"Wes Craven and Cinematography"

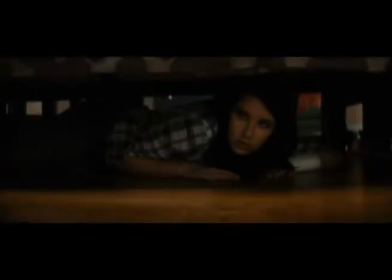0:05 Wes Craven has become synonymous with genre-bending and innovative horror, challenging audiences with his bold visions and cinematography.
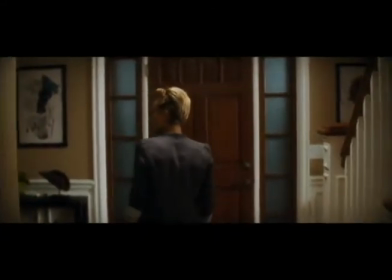0:14 Using his Scream Quadrilogy, I will analyze his use of mise-en-scène and cinematography.
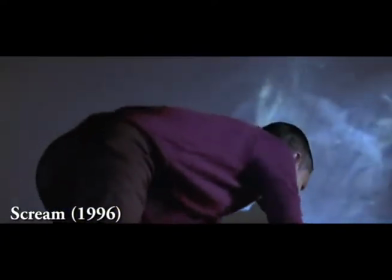0:24 Maureen climbs onto the stage after being stabbed.
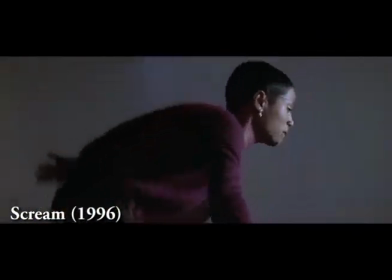0:27 She moves into the view of the projector and in turn places herself in the movie.
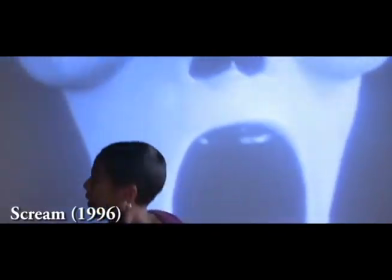0:34 The ghost face mask appears and almost engulfs her, betraying the Grim Reaper in a way, taking her life from her.
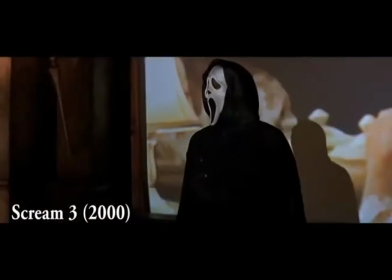0:42 The same thing is done in Scream 3, where the killer places himself into the projector and is now within the film playing.
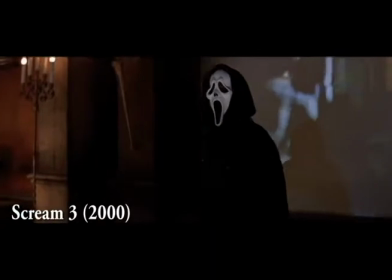0:51 This creates a feeling that the movie is as real as he is.
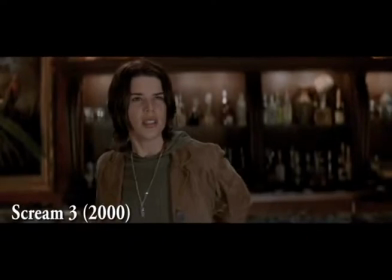0:56 When Ghostface removes himself from the projection, he symbolically is becoming real,
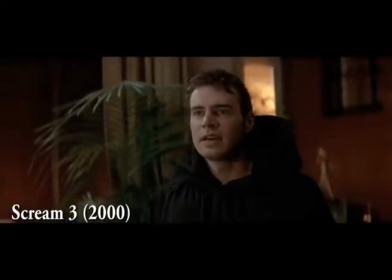1:02 revealing himself to Sydney and to the audience.
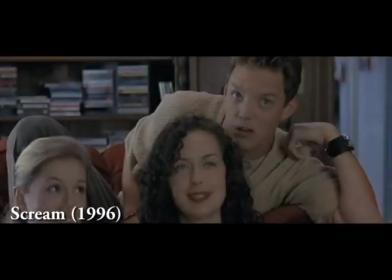1:09 Randy pauses the movie on the killer raising his knife. He walks up to the screen and faces his back to it.
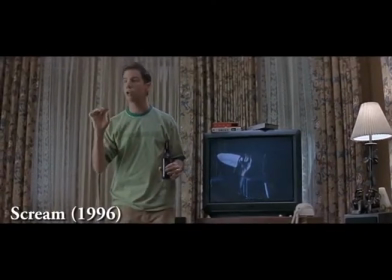1:15 The knife is pointing towards Randy. This forebodes to later when the killer attempts to kill Randy from behind.
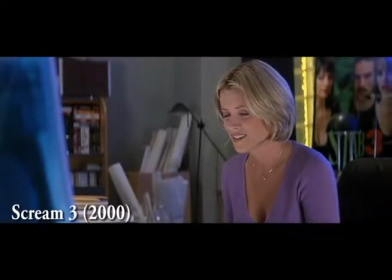1:25 In this scene, behind Sarah is a stab poster. This forebodes her death when she is literally stabbed in the back.
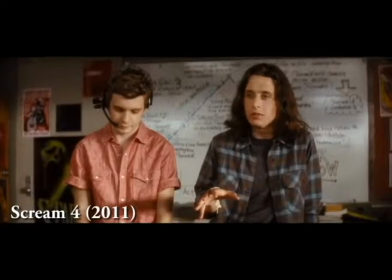1:36 This is repeated in Scream 4 when Robbie is standing in front of a stab poster, the killer pointing his knife at Robbie's back, foreboding the death that is coming to him.
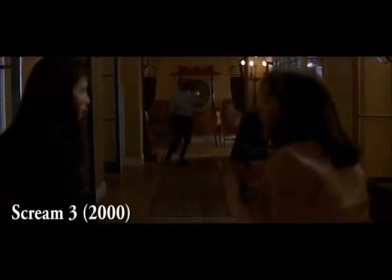1:47 Gail and Jennifer are portrayed as the same, mirroring each other's actions unintentionally. This is symbolic to later when Jennifer dies behind a mirror and Gail survives in front.
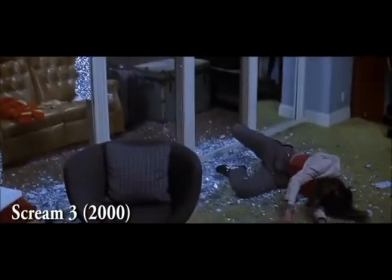2:01 It is symbolic as Jennifer acts as Gail in Stab the movie.
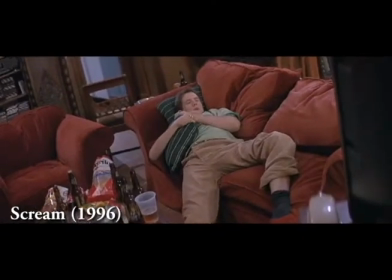2:10 Randy is watching a movie. He begins to speak to the female character within it. As he watches, the killer approaches from behind.
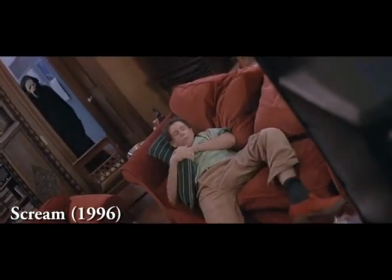2:18 Randy tells the character to look behind them. This is also what the audience are saying to him.
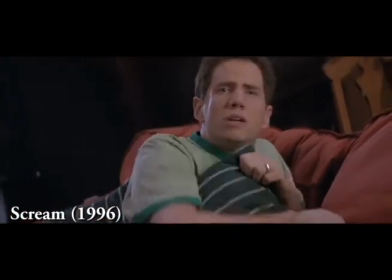2:24 It adds a humorous pace to the scene as he acts as though it is easy to know someone is behind you, yet unaware for himself.
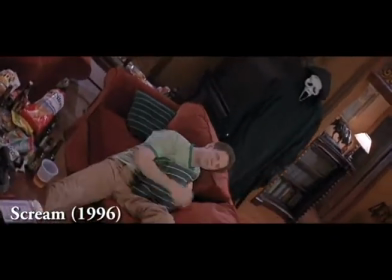2:33 Behind you. Oh, turn behind you.
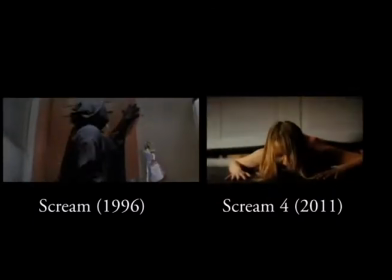2:40 Wes Craven uses past films and mirrors them in new ones.
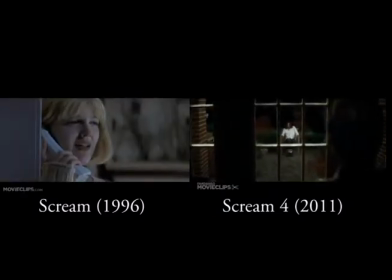2:45 He uses similar scenes and settings to connect the quadrilogy for the audience to enjoy it.
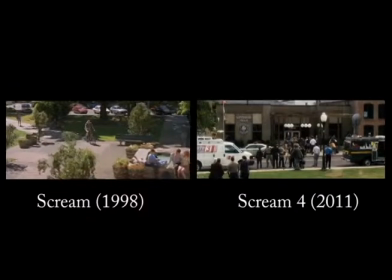2:51 It adds a twist as they appear similar but turn into a new scene, raising the excitement for the film.
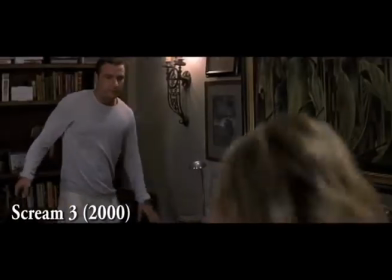3:03 Cotton is seen as pure in this scene, wearing all white.
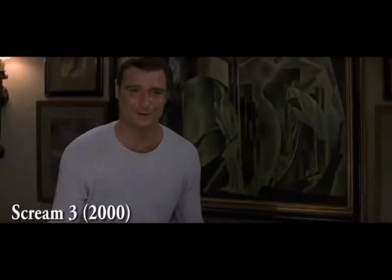3:07 Cotton was, in the past two movies, seen as the potential killer, portrayed in all black clothes.
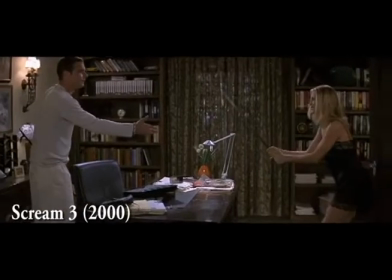3:13 But now, as the audience knows that he is innocent, the clothes symbolize this,
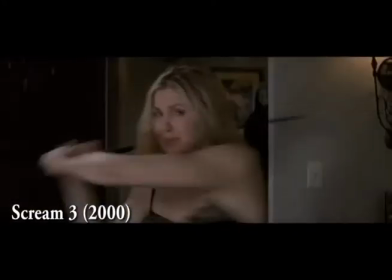3:18 whereas the killer and his girlfriend are wearing black.
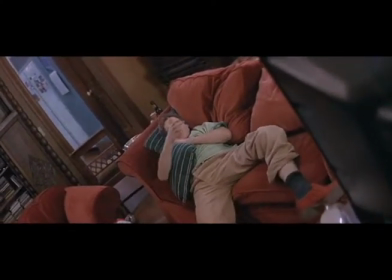3:25 Dutch angles were used in Scream to increase the intensity or tone of a scene.
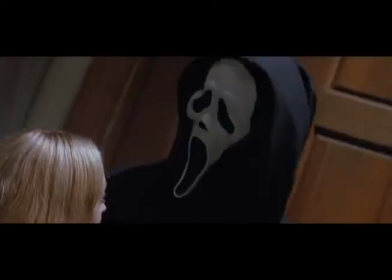3:29 The tilting creates an uneasy feeling and lets the audience believe that something is or about to happen.
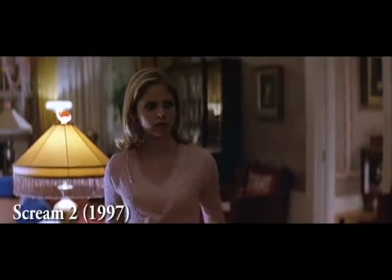3:37 In this scene, Cece walks through the living room, passing the TV.
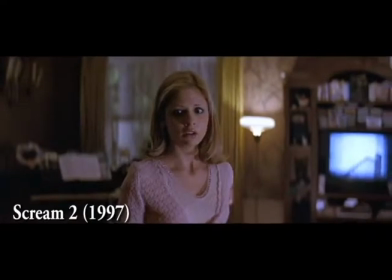3:41 Dracula is playing, and as she walks past it, Dracula creeps across the screen.
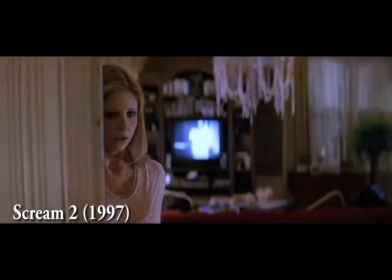3:47 This connotes the killer hiding in the shadows, and Cece unaware of where he is.
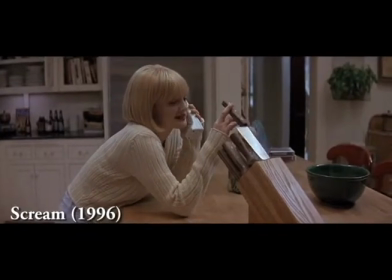3:52 In this one tracking shot, the camera following her creates a feeling that the camera is the killer stalking her.
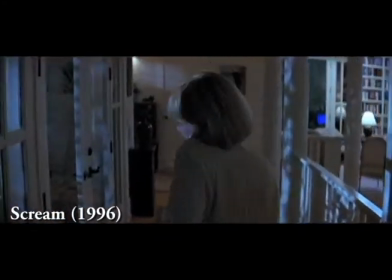3:59 As she approaches the TV, her body language is relaxed and playful, but as soon as the killer says something strange,
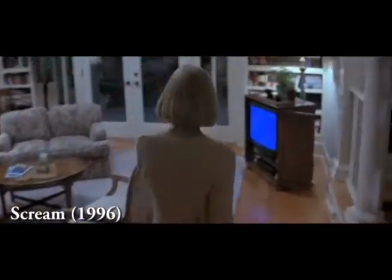4:06 the mood and tone of her body language changes, and the camera portrays this.
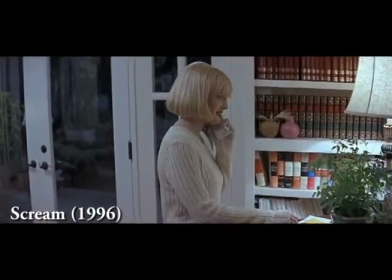4:12 The camera zooming in symbolizes her realization that something is wrong.
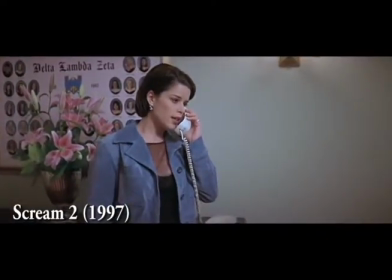4:16 Same thing is done in Scream 2 with Sydney as she speaks to the killer for the first time.
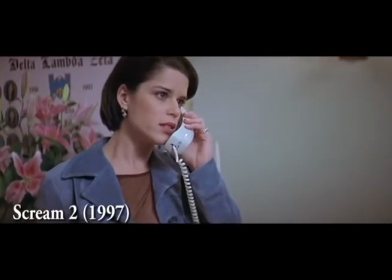4:22 She is relaxed until she hears his voice when the camera zooms in. The audience can see that she is now aware.
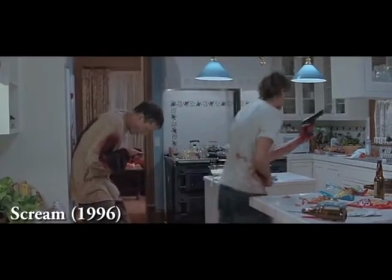4:30 Billy and Stu are portrayed as two different people. While they may be in the same shot, they are portrayed separately.
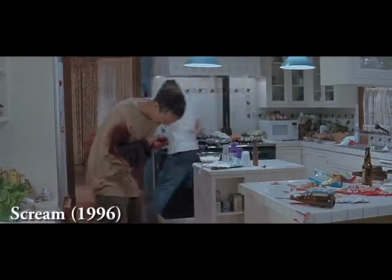4:36 Stu in the doorframe and Billy in the kitchen, matching their clothing.
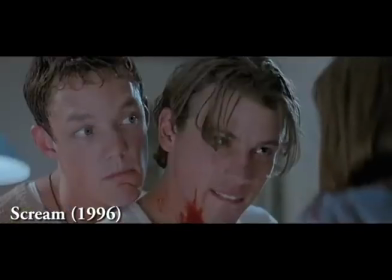4:40 While Billy moves to the doorframe, Stu moves to the kitchen, connoting they are binary opposites.
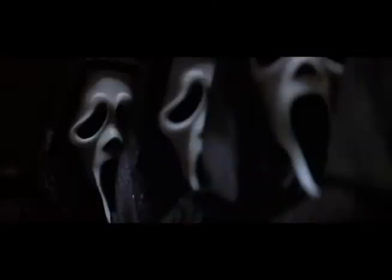4:47 To conclude, Wes Craven effectively uses cinematography and mise-en-scène to portray an effective horror film.
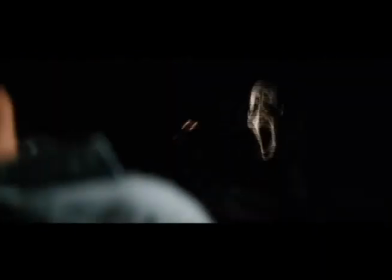4:54 I feel Craven has a specific cinematic style when it comes to his films,
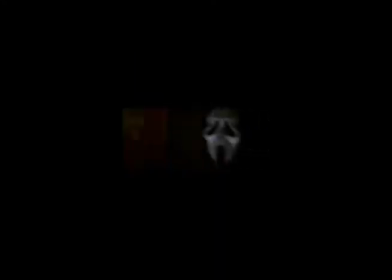5:00 and it creates an original image that in turn becomes memorable to the audience.